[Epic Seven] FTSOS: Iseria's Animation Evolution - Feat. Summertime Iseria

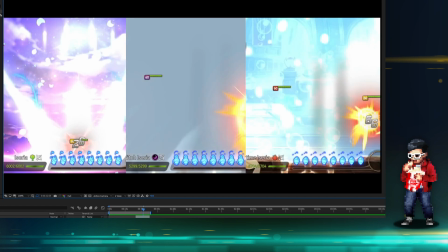(32:55)
So almost at the same time, actually, Summertime and Briar Witch, almost the same time where it finishes in terms of like you get your full damage or your total damage.
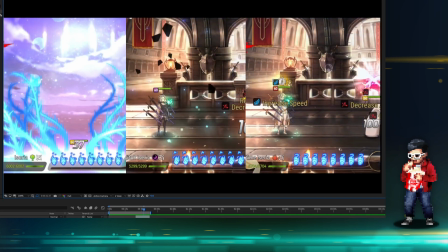(33:04)
But Summertime Iseria does finish with a split second. It's not a race.
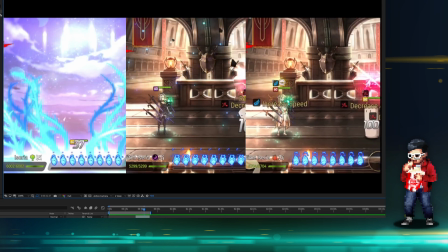(33:09)
I don't think they're trying to make it a race, but she does finish with a split second. As you can see, the punching bag on Briar Witch Iseria is still screaming there in the middle.
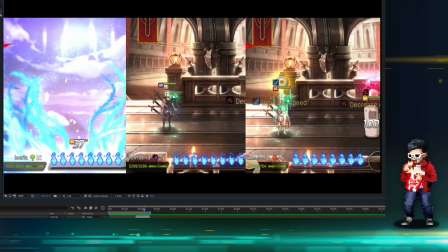(33:18)
But Summertime is over, so the damage portion is done. So because the dynamic objects or the targets have, I'm hit animations, you can tell that the animation on Summertime is actually finished at this point.
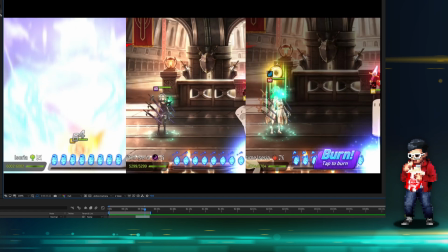(33:32)
As you can see, my soul burn is prepared, or I'm reset into the next skill. So in terms of Summertime, you can see that camera zoom in. I was talking about that before, dynamically zoomed out and then zoomed in, and then now it's zooming back in.
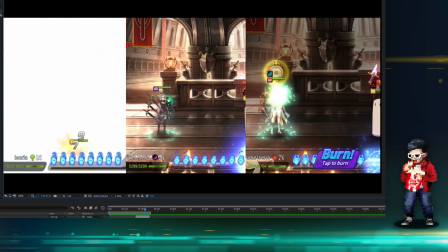(33:46)
But the Briar Witch just is more static.
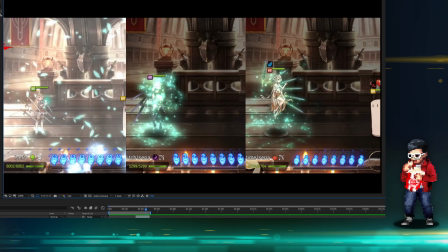(33:51)
Oh, well, the zooming part is the preparing the attack. So you can see the Summertime is actually ready already.
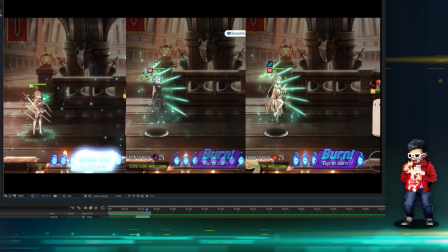(33:58)
Summertime sword is already reset, Briar Witch Iseria sword reset, and then now Green Iseria sword reset.
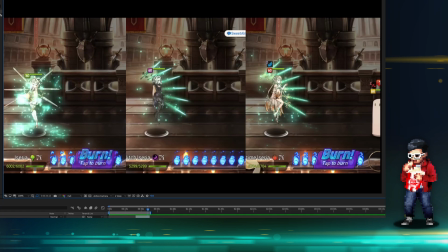(34:04)
So I tried to start them at around the same exact time. It's not perfect, but you guys can tell that what I said was true.
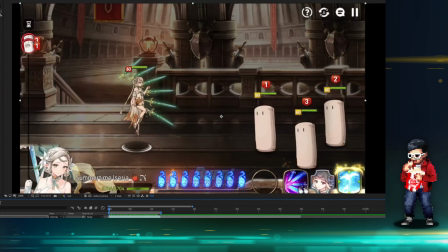(34:14)
Now, anyways, let's break down the Summertime. Full on Summertime Iseria only. Beautiful, beautiful animation.
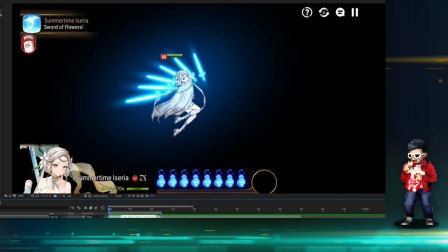(34:22)
Playing this a bit. Let's get into this.
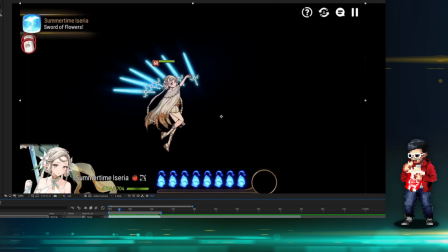(34:24)
Again, we're gonna full screen this, and at a beautiful sprite animation with the rotation.
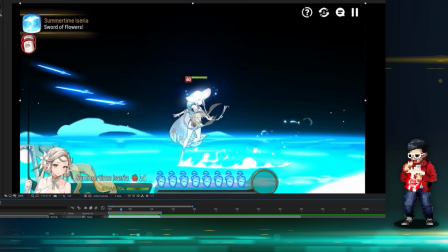(34:31)
The rotation really helps the eye, right?
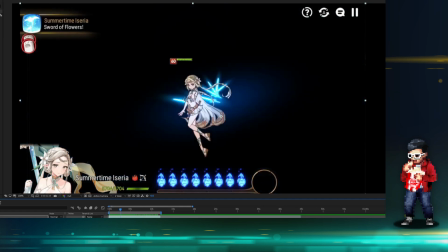(34:33)
My critique on the Closer Charles things is that why do you have to jump backwards into a plane that's flying forwards and then dropping back down?
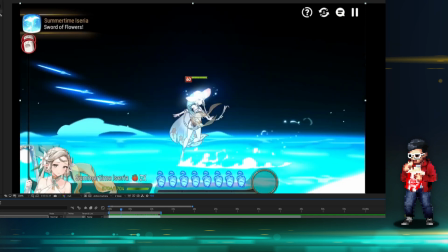(34:41)
So the momentum in terms of the movement, the actual attack movement, it just doesn't feel fluid. It doesn't feel like it's thought out. There's a lot of back and forth, up and down, and it's kind of like pointless.
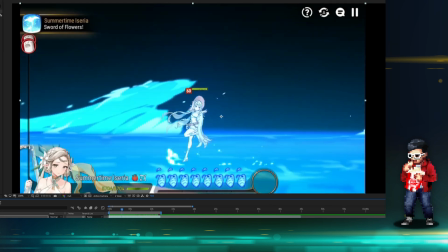(34:51)
Whereas in these ones, you can say that, yeah, there's back and forth, there's up and downs, but it feels like it tells the story a lot better than, let's say, Charles.
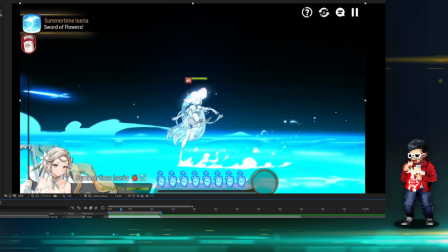(34:58)
I keep using Charles ones because that one is the worst animation.
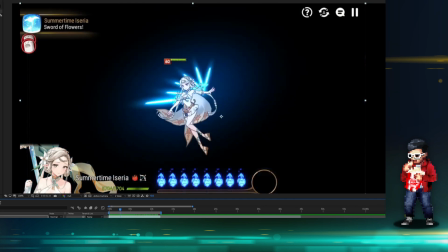(35:03)
Again, this is really cool too, because so it zooms in on her, of course, full frame.
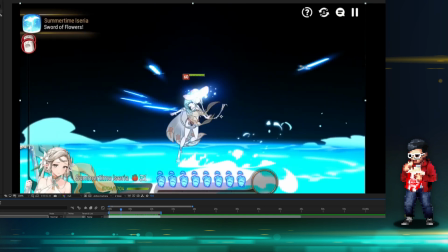(35:10)
Everyone else is zoomed out, and they actually faded away, if I'm not mistaken.
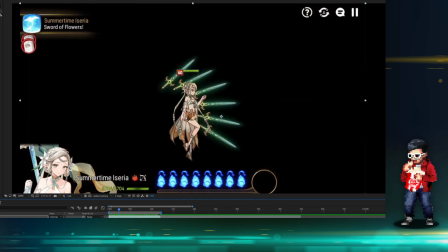(35:15)
Not only does the camera move, yeah, they faded away. So the background fades away, and the dynamic objects, the enemies, they leave.
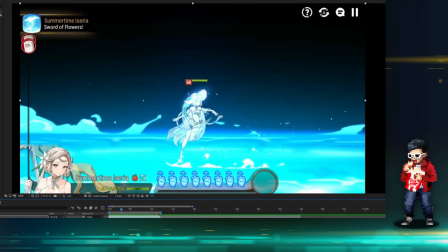(35:22)
So it doesn't have any issues with overlapping water, or it doesn't look like the enemies are being flooded at this point.
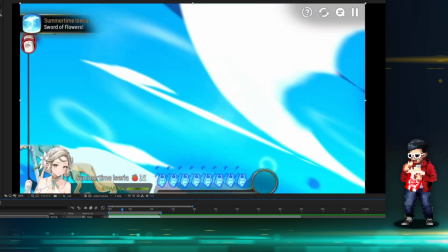(35:29)
It's just that this is her time, you know, the spotlight is on her. Again, that beautiful transition here with the wave actually covers her,
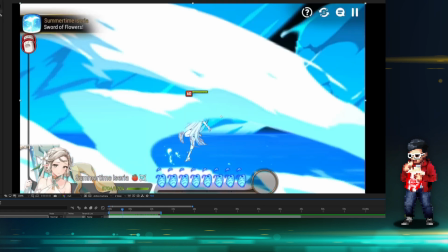(35:37)
but it doesn't just like do a cover, it does a cover but only a semi-cover too, right? So like they could at this point, yeah, let me take out my trusty snippet tool where I like to draw and analyze.
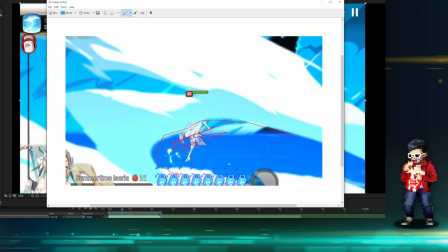(35:51)
They could have actually covered this entire portion here. They could have, and just made the frame quicker, but they decided not to.
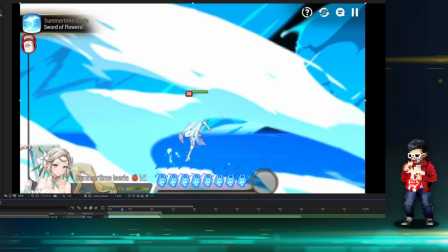(35:58)
I've done a green Lilibet. Is her name Lilibet? Yeah, Lilibet. Because I kept on thinking Dilibet. Green Lilibet animation. There's one specific frame in Green Lilibet
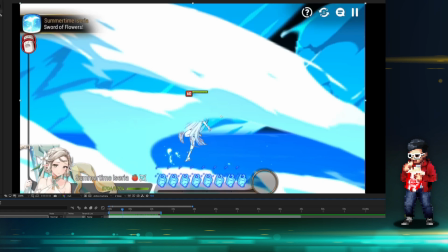(36:14)
where she's sliding across the floor, and she has a very obvious crotch shot. The camera is aimed at her crotch, but you don't see anything because there's one rock blocking it. It was planned. That frame was actually planned.
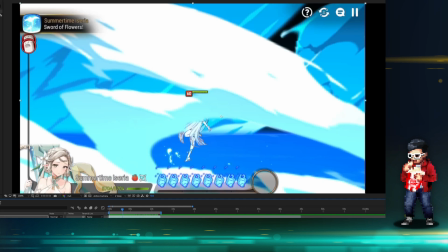(36:34)
There was only one frame for that, and they had a rock blocking it the entire time, because as she was sliding, the rocks were coming up. But when you're watching an animation, you don't notice that. But when you go frame by frame, like some perverts, not me, but like some perverts, when you go frame by frame,
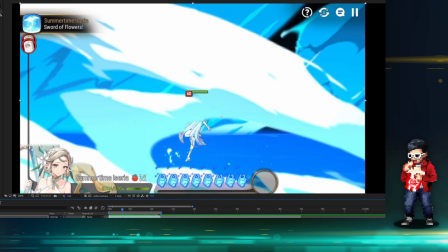(36:50)
you'll try to find little things like that, but they covered it, and very, very wisely. And I think that for this, they're trying to do that as well.
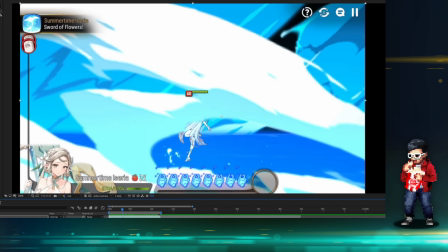(36:58)
They're trying to help sell that she's still there,
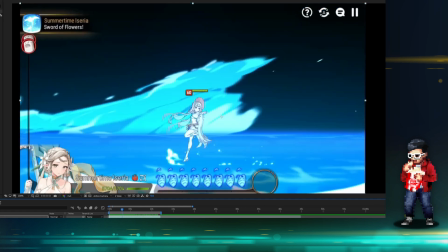(37:02)
and instead of just masking it away, because it might have been really abrupt if it was just like a big wave and she's covered.
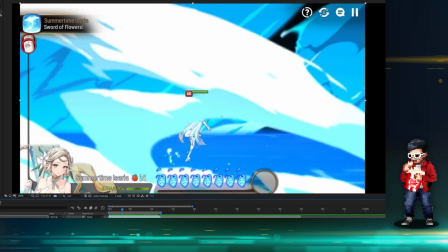(37:08)
Your eyes have not adapted to that first initial wave that's covered her, and then so like this wouldn't make sense, right?
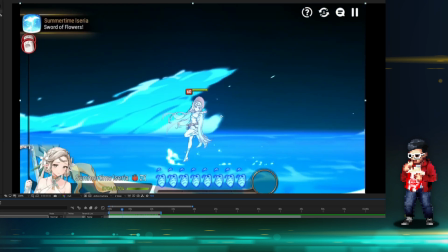(37:15)
So imagine if we just skipped that frame, it just went from this to this.
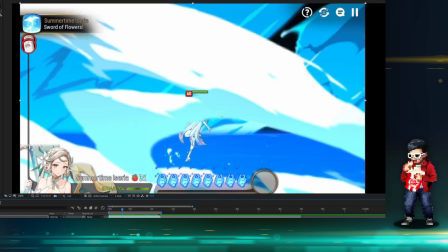(37:20)
It would still work, because remember, they have sold us with a momentum.
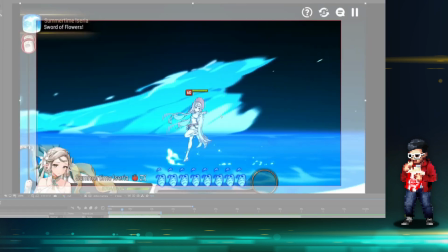(37:25)
The background waves here actually really help sell the overlapping.
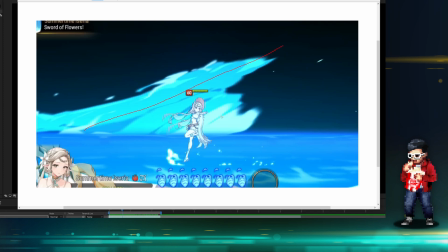(37:32)
So the background waves are doing this, right? As we have her spiraling already this way, we already can tell, like you can see that movement, right? Follow my arrows, you can see that movement.
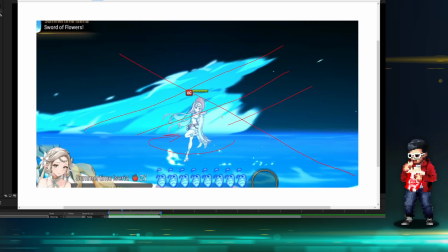(37:45)
So we can already foresee that if there's something coming up this way, it would make sense in terms of three-dimensional space, right?
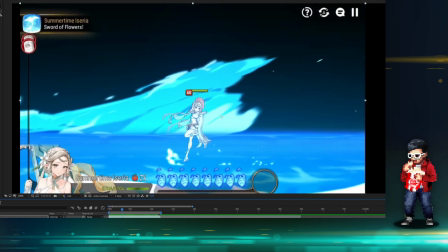(37:54)
So they're already like they're basically subconsciously teaching you how to accept the animation storytelling already.
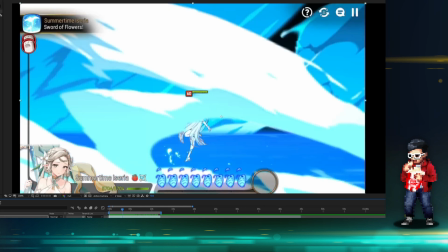(38:03)
But not only that, of course, they have the frames to kind of guide your eyes instead of just covering it.
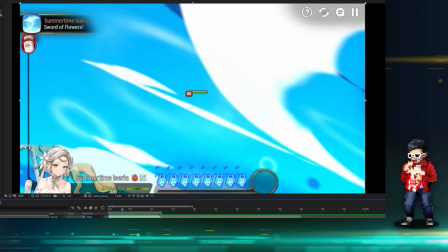(38:08)
And like I said, if they had just chosen to cover it, we would have already been sold that would already come already, because our
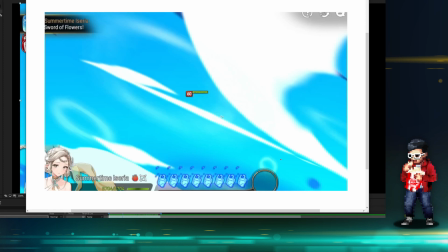(38:16)
eyes and our mind had subconsciously already accepted the fact that this wave would come up like this, right? And in fact, I mean, these are helpful too. Very pointy elements help sell the motion or the movement, even if it's one frame.
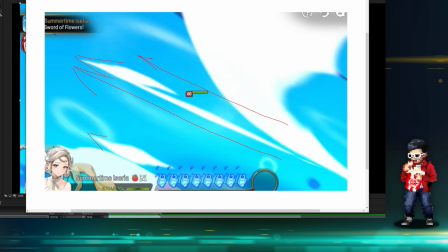(38:32)
So for example, if they had chosen to do like a water droplet like this, but it was held in one frame, it wouldn't really look like it's a movement, right? The only part that it will look like it's a movement is actually if you play the animation. But in terms of all static imagery, all the static imagery are already looking dynamic,
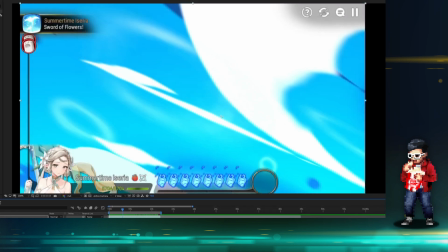(38:51)
so it already helps sell the movement, even though we're playing frame by frame. Now, again, this portion, it was just really, really quick.
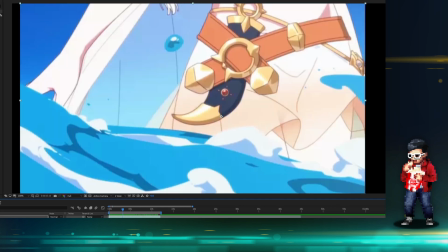(38:59)
And you know what? Like, when you do frame by frame, it does feel a bit abrupt, but it's actually just really good.
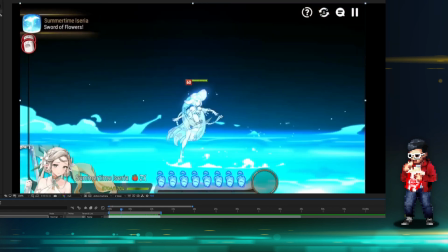(39:06)
Let me just play this part. See? See how fast that is? How fast that is, like, just like from this portion here.
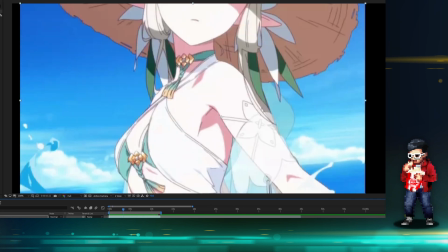(39:15)
So in terms of like frame by frame,
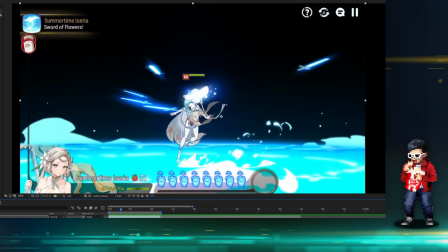(39:18)
you can dissect a lot of the stuff, but every single detail that I mentioned actually helps sell it.
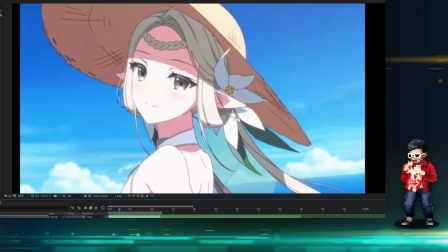(39:25)
So that, I mean, the more I play it, hold on, let me do a kind of a
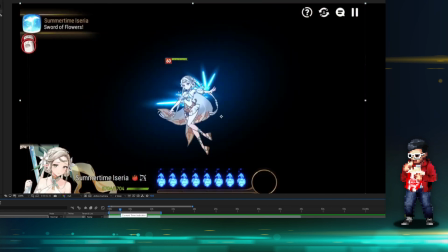(39:30)
repeatable thing where I can edit this so that it only repeats at a certain frame that I want.
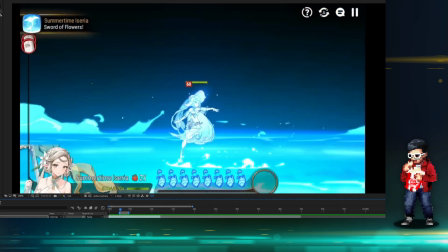(39:38)
So in terms of just like the spinning movement here, just gonna replay this over and over.
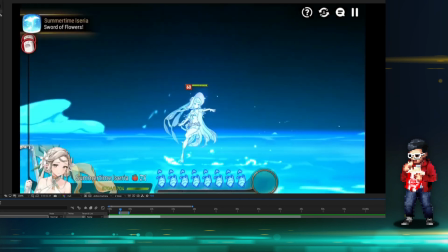(39:42)
So you can see this to be just like very, very easing on the eyes, right?
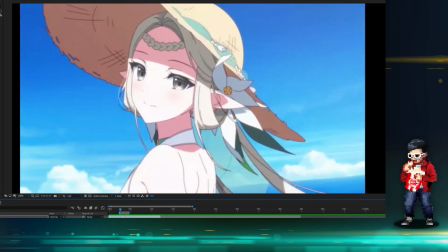(39:50)
not just she's beautiful, but it's very, very easy to adapt.
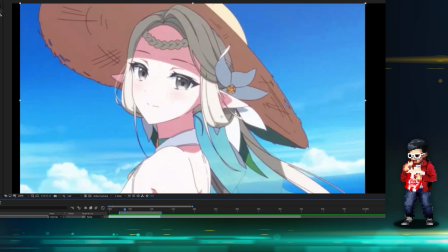(39:58)
I had to take a drink of water. All right, let's move on. So let's continue where we left off.
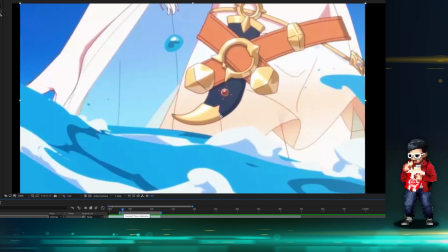(40:04)
So we got off here, and then now we see this portion. I mean, this low angle, it's beautiful too, right?
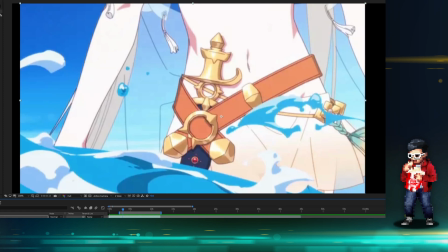(40:10)
So it's like reminiscent of some like commercials, like very well filmed, maybe perfume or some kind of like vacation spotlight type of angle.
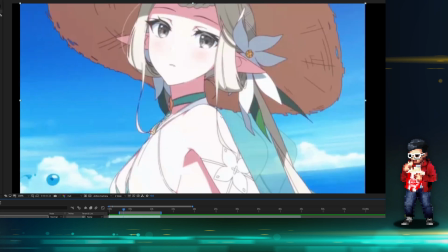(40:26)
Of course, seeing the curves on a woman is good.
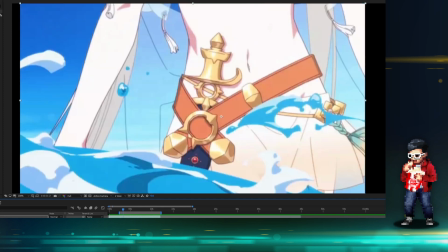(40:29)
I mean, she doesn't even need to have big jugs, and we still think she's very beautiful.
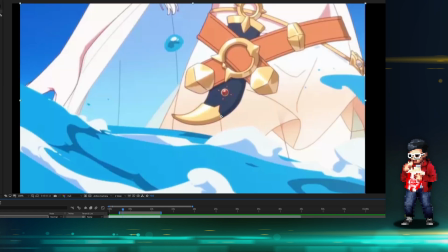(40:36)
Some kind of like close-ups on the amount of artwork that they went into.
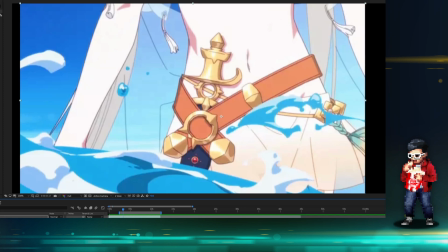(40:41)
Look at the detail on like the ribbons here and the dagger that she has, right?
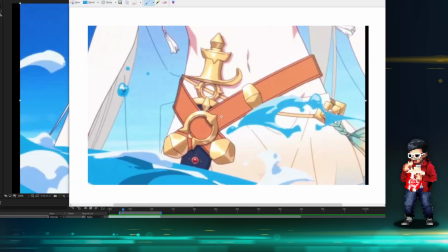(40:48)
Like they didn't need to show this, but it's part of their character design, so you know they wanted to show this, right? So even the tassels on this are flowing in the same way that our eyes are moving, right? Again, notice this.